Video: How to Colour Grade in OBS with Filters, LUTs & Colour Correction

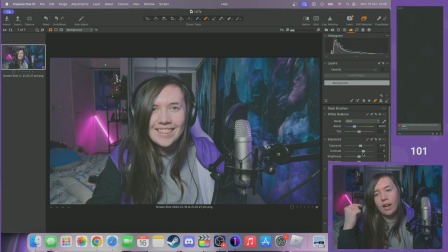[4:07]
I also feel like it's a good day to do this because the first day I had my camera set up properly, I had really bad psoriasis. Like, my psoriasis still isn't great, but it was like really bad and really red and inflamed and like scaly. And I have this terrible habit of trying to grade for the grossest bit of my face because I don't want my psoriasis to look so obvious,
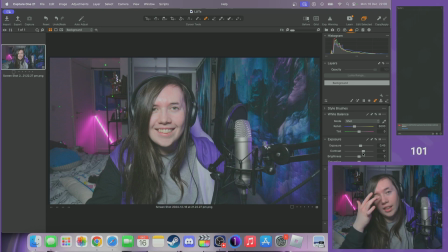[4:27]
but then the rest of my skin actually ends up being really desaturated. So although I've still got like a little pink going on here, you can kind of tell, I know that I have a more realistic skin tone that I can work with now, so I can grade for that. So boosting the contrast a little bit, really like contrast in the situation,
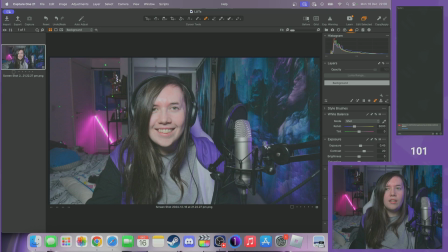[4:45]
especially because in HDR it makes the darks more gray and the whites more like blah, like it's all really bland because it's putting free exposure levels and smushing them together. So we want to really pull out the darks of the darks and the whites of the whites, and we do that by getting the contrast back.
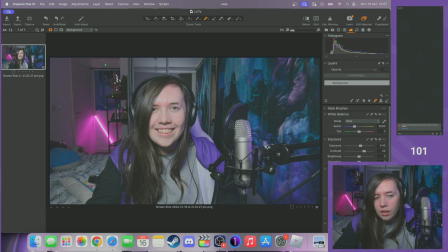[5:02]
Don't want brightness because that's reducing it. Saturation maybe? Only just a smidge. I don't want to make myself look all red, but just like a tiny bit of saturation. I'm mainly focusing on skin tone because I'm pale as a sheet, and then I can adjust all the colors elsewhere later.
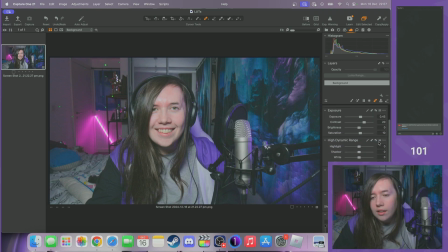[5:19]
You can also adjust skin tone in the color grading of this tool, but I try and avoid it. Now this is the high dynamic range section, so this is like specifically focused for HDR footage. So highlights, do we bring them up anymore? No, not all the way. Sometimes you just take stuff to the extreme to actually work out what you're adjusting and looking out for when you change it.
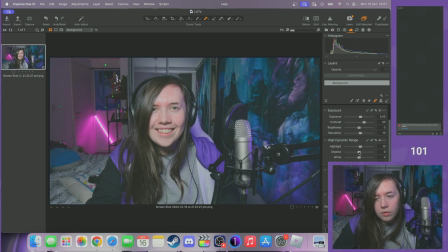[5:36]
I feel like the contrast helped it on its own, but if we just do 10 and shadows. Now the shadows is kind of my hair, but I'm mainly focusing on these bits back here because I don't want the shadows to be too overpowering. I like the nice contrast. Minus 10 again. Okay.
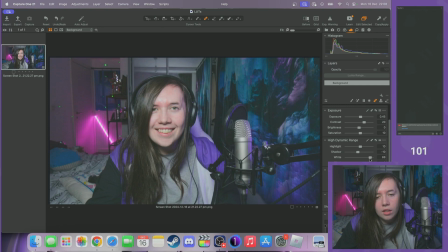[5:51]
The whites, not got many actual whites in the shot, but I feel like they look good for now. What if we just go up by 5? Blacks. The blacks really affects my hair, and I don't want that, but I do want a little bit for this backdrop here.
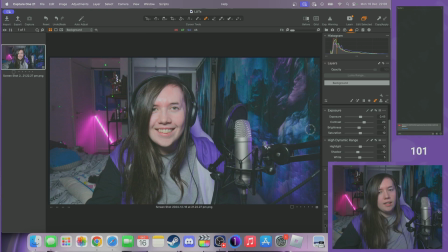[6:09]
The actual backdrop itself isn't pure, like, dark, dark, dark black. It's, like, got a little bit of, like, visibility in it. So I'm just gonna go really minimal. If I were just editing this one photograph, I could spot the...
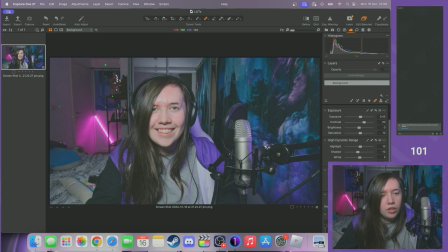[6:25]
big cursor. If we were doing this one photograph and editing it, then I could spot reduce certain areas, but the idea of a LUT. If you're trying to do a custom LUT, then it applies universally across the frame because the idea is that it's an ongoing color thing.
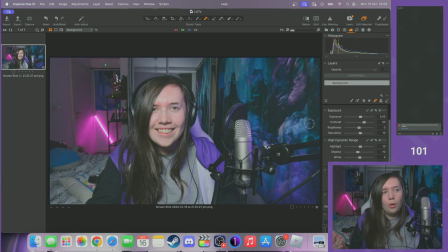[6:39]
It's called a lookup table, so the software is looking up the color in relation to the standard template and knowing what to adjust. So we can't do like spot selection, it has to be universal. I feel like clarity is something that you can't apply to a LUT, but let's see.
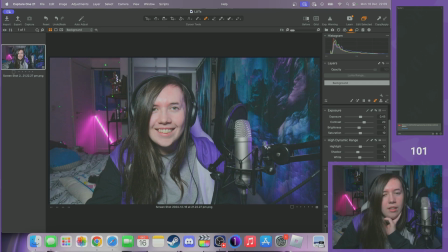[6:53]
Oh no, I don't like that anyway, I just want natural. Like, you could do maybe a little bit in certain style situations, but no, for this I just want default. It's not do anything with that. Can't dehaze. Okay, now let's see if we're going to do any individual color grading here.
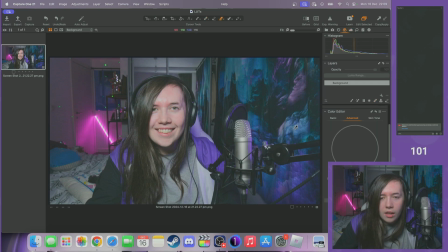[7:07]
There is the skin tone one, but I'm happy with the skin tone. I'm just going to start off with these colors here. So the blues, up the saturation just a... that's a little too much. I've got to be really mild with this. Up the saturation just a smidge, and then do I change the lightness as well?
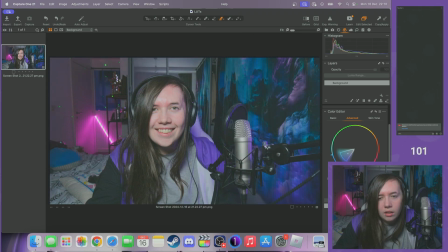[7:23]
No, don't like that. Don't like that. We want it to stay backgroundy. This is really sensitive, so I'm gonna go 10 and then bring the lightness up 10 as well. I feel like that balances it a bit. Now we add the next color, which is this sort of purpley shade.
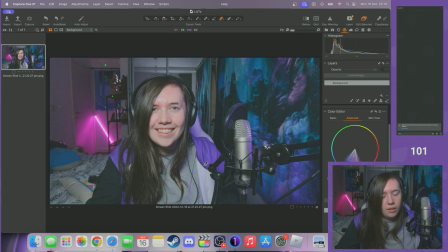[7:40]
It's really light purple. I'm trying to avoid affecting the color of this because this is like perfect, because this is like the perfectly lit area on my jacket. And then avoid this bright pink because it's different to this purple, but it's a narrow field of view for the color here, you can see. So again, I'm just gonna up it by 10 and then the lightness by 10. Okay, and it sort of makes it stand out a bit.
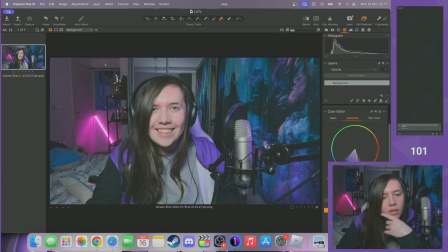[7:59]
If I uncheck that, where else did it change? Oh, it did affect my jacket a little bit. I don't hate it. Maybe if I just reduce the lightness by 5, better. Now, if we do the side by side, that is so much nicer.